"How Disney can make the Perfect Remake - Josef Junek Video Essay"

My gosh, this is the year of the Disney remake, isn't it?
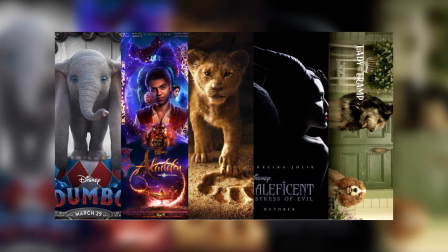(0:06)
We've got five live action remakes coming out this year and I am less than excited. It seems that all these live action remakes Disney has been making based off their original classic animated movies has left much to be desired, except for Dumbo. Dumbo was good. but for the most part everybody can agree that most of these movies have not been as good as the originals it's not even that
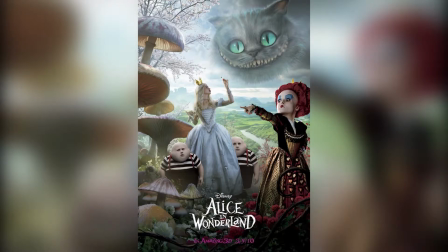(0:34)
they've been that bad it's not even that most of them have been that bad it's just makes sense because Disney's movies have been so good it's next to impossible to produce a remake that's as good as the original there are reasons for that but fortunately for you Disney I've come up with a surefire formula to get your audience back to loving your remakes and giving you bucket loads of money. As opposed to them to not loving your remakes and still giving you bucket loads of money because Disney basically owns us now.
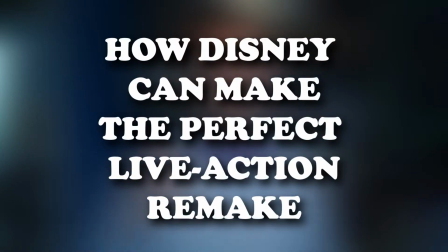(1:03)
This is how Disney can make the perfect live-action remake. The first ingredient to making the perfect live-action remake is to choose the right story.
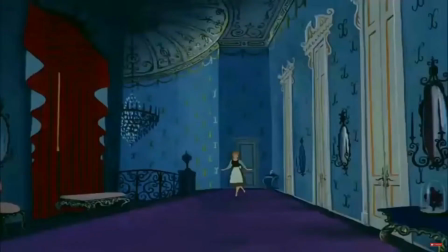(1:14)
Some stories work better for animation and some work better for live-action. When Walt Disney made Cinderella he didn't use the story as it was told to him.
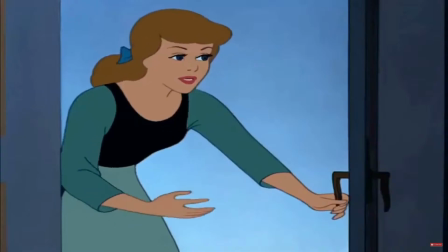(1:22)
Rather, he decided to tell the story he saw. Rather than a story about a poor girl who was made to work for her evil stepmother then got rescued by a prince,
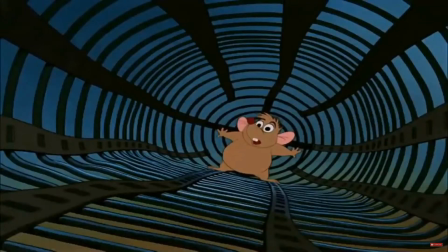(1:31)
he told a story about talking mice who helped that poor girl. He wanted to use the story for his animation.
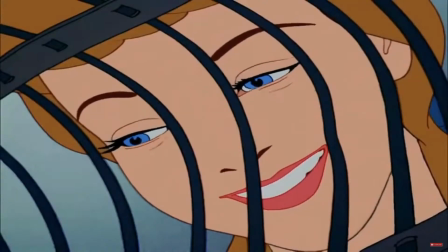(1:37)
And every element, every line, every movement, every cartoony
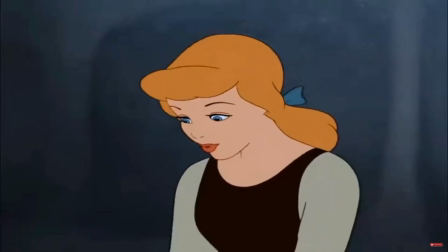(1:41)
facial expression on those talking animals was something that could only be done in animation.
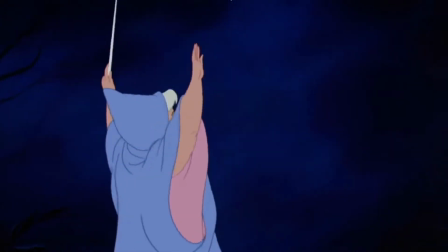(1:46)
The movie was made so Walt Disney could showcase his craft rather than tell a character driven story.
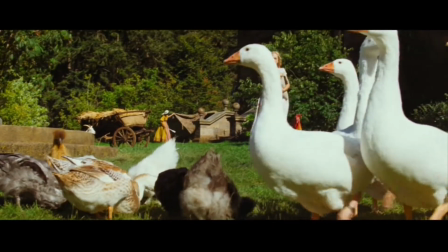(1:55)
But when you try to remake that exact same story, it doesn't work.
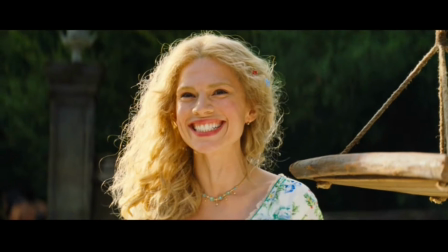(1:59)
Instead of being a charming story about a girl and her mice friends, it becomes a story about a girl and her mental health problem.
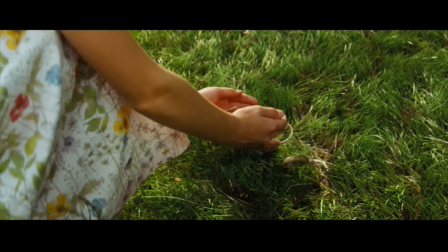(2:06) You're a house mouse, not a garden mouse, isn't he, Jacqueline? And you mustn't eat Mr. Goose's food.
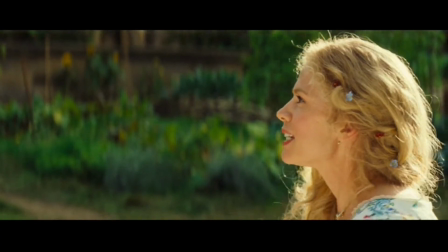(2:13) Isn't that right, Mommy? Do you still believe that we understand you? Don't they, Mother?
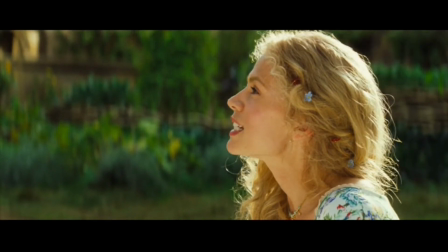(2:18) Oh, yes. I believe that animals listen and speak to us if we only have the ear for it.
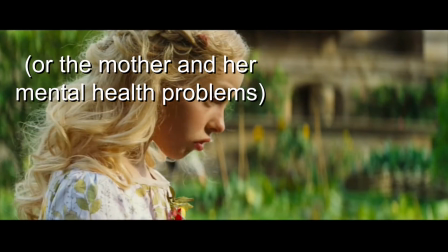(2:26) That's how we learn to look after them. Who looks after us? Fairy godmothers, of course.
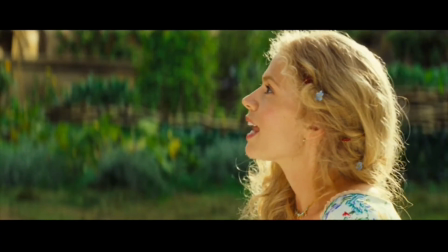(2:32) And do you believe in them? I believe in everything. Then I believe in everything, too.
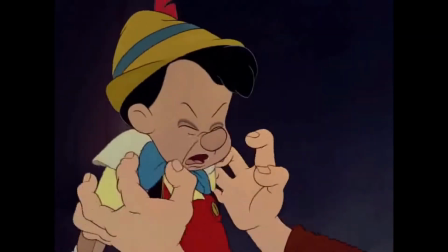(2:39)
But what stories work in live action? Usually, most people would think darker, grittier stories.
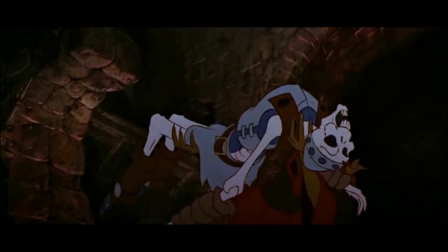(2:46)
You could go that route, remaking Pinocchio or The Black Cauldron and scaring the living crud out of your audience. Or you could take another route and make more grounded stories. Looking at the explosion of live action movies Disney made in the 1960s, you can see what kind of stories they felt needed live action in the first place.
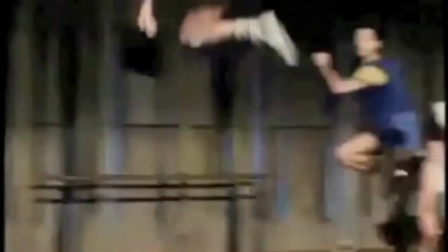(3:09)
They weren't fairy tales taking place in an unnamed kingdom with talking animals and magical spells.
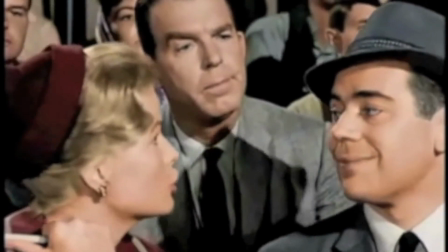(3:15)
Rather, they were stories about ordinary people in real-life situations,
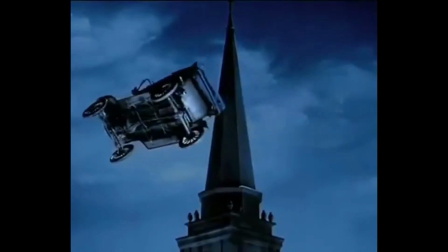(3:19)
making it all the more interesting when they had to deal with a fantastical element introduced into their normal everyday world. But it's not enough just to choose the right story. Once you've decided that you want to tell a story in live-action, you need to make sure that you play to live-action's strengths.
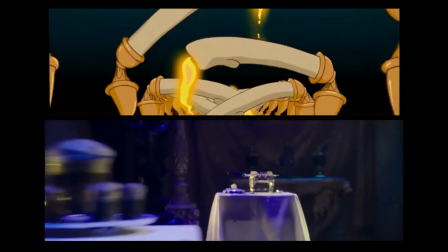(3:38)
When a Disney remake tries to copy a classic animation sequence in a realistic way, it always comes out underwhelming.
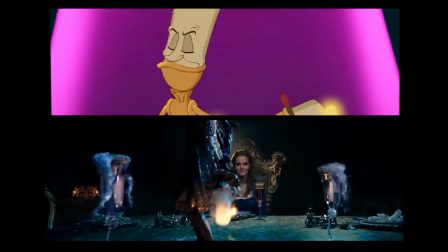(3:45)
That's because the best things in animation are bright colors and fantastic larger-than-life images
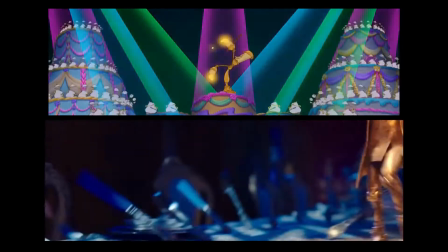(3:53)
and motions that we can never see except in classic hand-drawn animation.
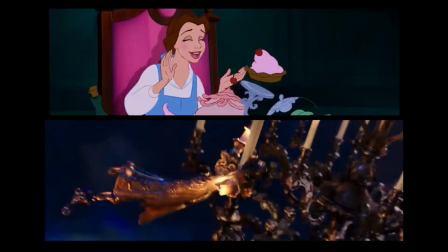(4:00)
Consequently, a live-action remake that tries to make things more realistic by using unsaturated
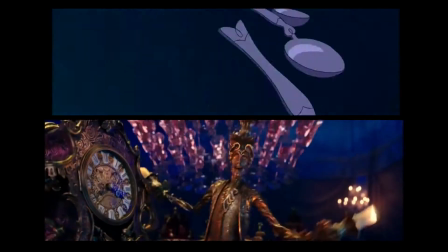(4:06)
colors and limited movement it will always naturally be less
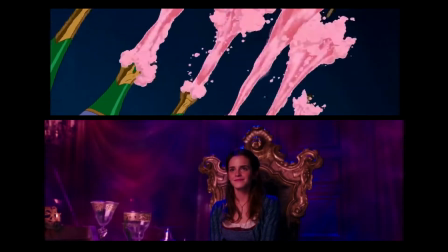(4:12)
fun unless that live-action sequence features elements that are inherently more fun when seen in live-action so what are those elements that are inherently more fun when seen in live-action well there are several different things the biggest two I can think of were one the use of live people and to the presence of action First,
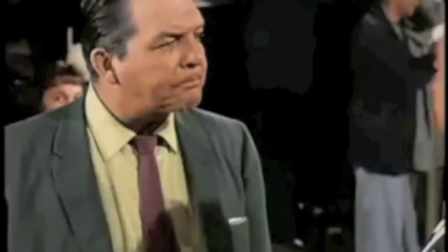(4:34)
the people. When you look at Disney's first live-action movies, you see that they got all these great actors, especially on the comedic side.
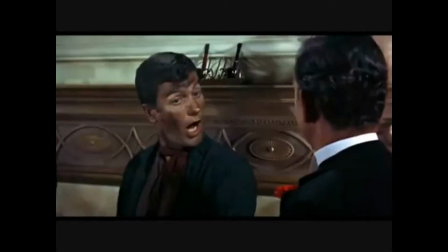(4:42)
Fred McMurray, Don Knotts, even Dick Van Dyke, it's people like these that really make their movies shine.
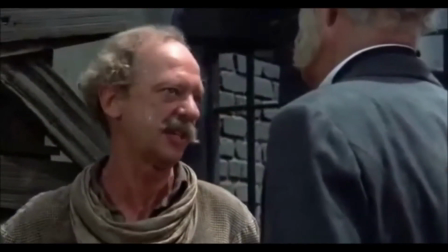(4:48)
And even though you can capture their voices, only in live-action can you get their expressions, their timing, their physicality, and all their little improvised moments. So what Disney needs to do for their remakes is find some big talent. I said big talent, not big names.
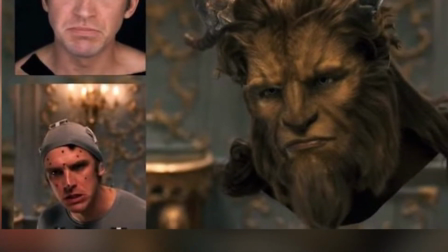(5:04)
And instead of hiding them behind a sound booth or covering them up with prosthetics and motion capture suits,
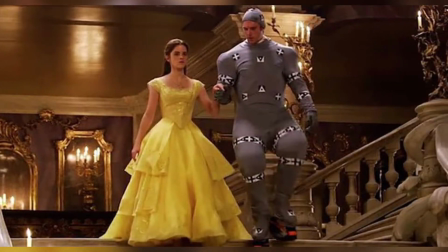(5:11)
they need to just let these actors be themselves and let us be entertained by their talent,
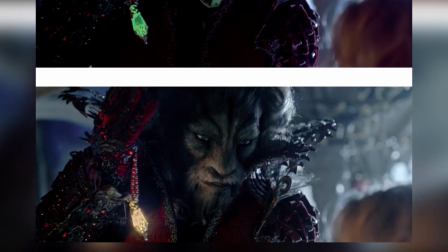(5:16)
rather than expect us to ooh and aah at the special effects. Also, the action.
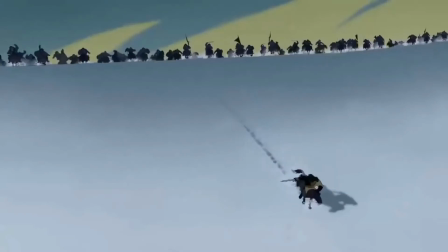(5:23)
Two dimensional animation can allow for some movement, but it is nonetheless constrained.
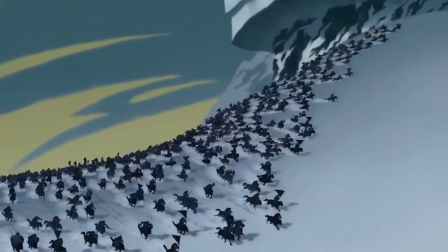(5:27)
We can find it impressive at times when Disney's been able to achieve large action pieces in their 2D movies,
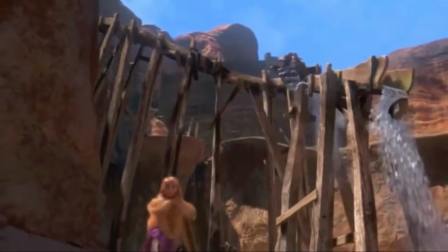(5:33)
but they're never going to be as fun as a CGI or live action movie where the camera
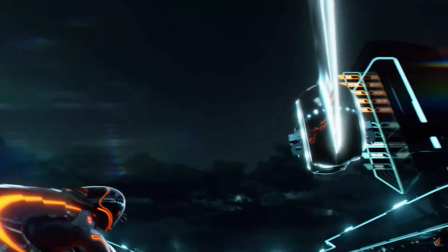(5:39)
can move in three dimensions and the audience feels that much more like they are experiencing the motion and the action for themselves. The last thing Disney needs to do for their live action remakes is very simple. Just do something different. This applies to all remakes, not just Disney, and it's kind of common sense. Nine times out of ten, the second time you watch a movie, it's not going to be as exciting as the first time you saw it. And so, if you're going to just remake the same movie with minimal changes, you're just expecting me to watch a movie for the second time and be just as excited, which never works.
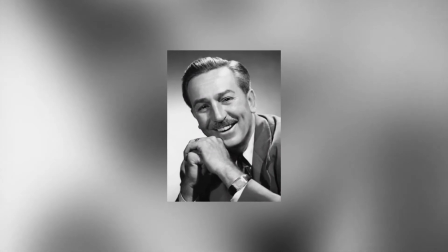(6:18)
Disney, take a page out of Walt's book.
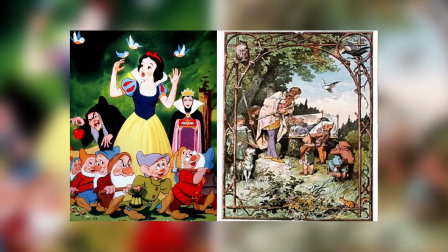(6:21)
Where he saw a story, he saw a seed, and he took that seed and grew a completely different story, and we love his movies for it.
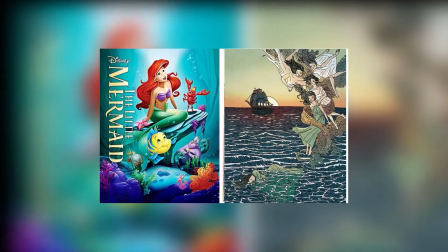(6:29)
All the classic Disney movies, the ones that are so popular they're being remade, they'd never be anywhere near as beloved if they'd stuck to the original source material. It's that same tangential relationship that makes a good remake, especially if that movie was originally made for animation. The live-action remake needs to be a completely different picture, although it needs to be in a recognizable frame. So how should Disney go about making their next remake? Well, first they need to choose the right story, and if they want to make a live-action remake of one of their animated movies, it ought to be a story that revolves around normal real-world people dealing with fantastical elements, which would benefit from a more grounded feel. thinking off the top of my head what comes to my mind is Atlantis the Lost Empire.
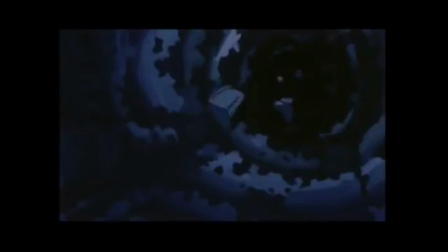(7:20)
From what I remember it was a pretty meh movie which would give the screenwriters lots of room for improvement
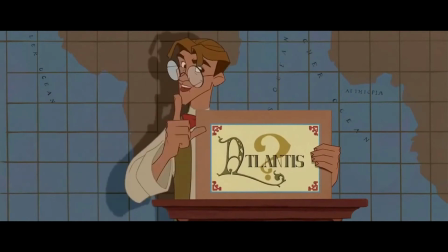(7:26)
but it follows the story of a regular Joe encountering fantastical elements which would totally work as a live-action movie.
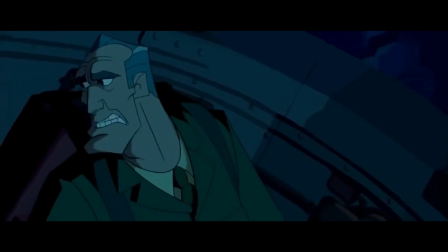(7:33)
You'd also need to put in some really great actors.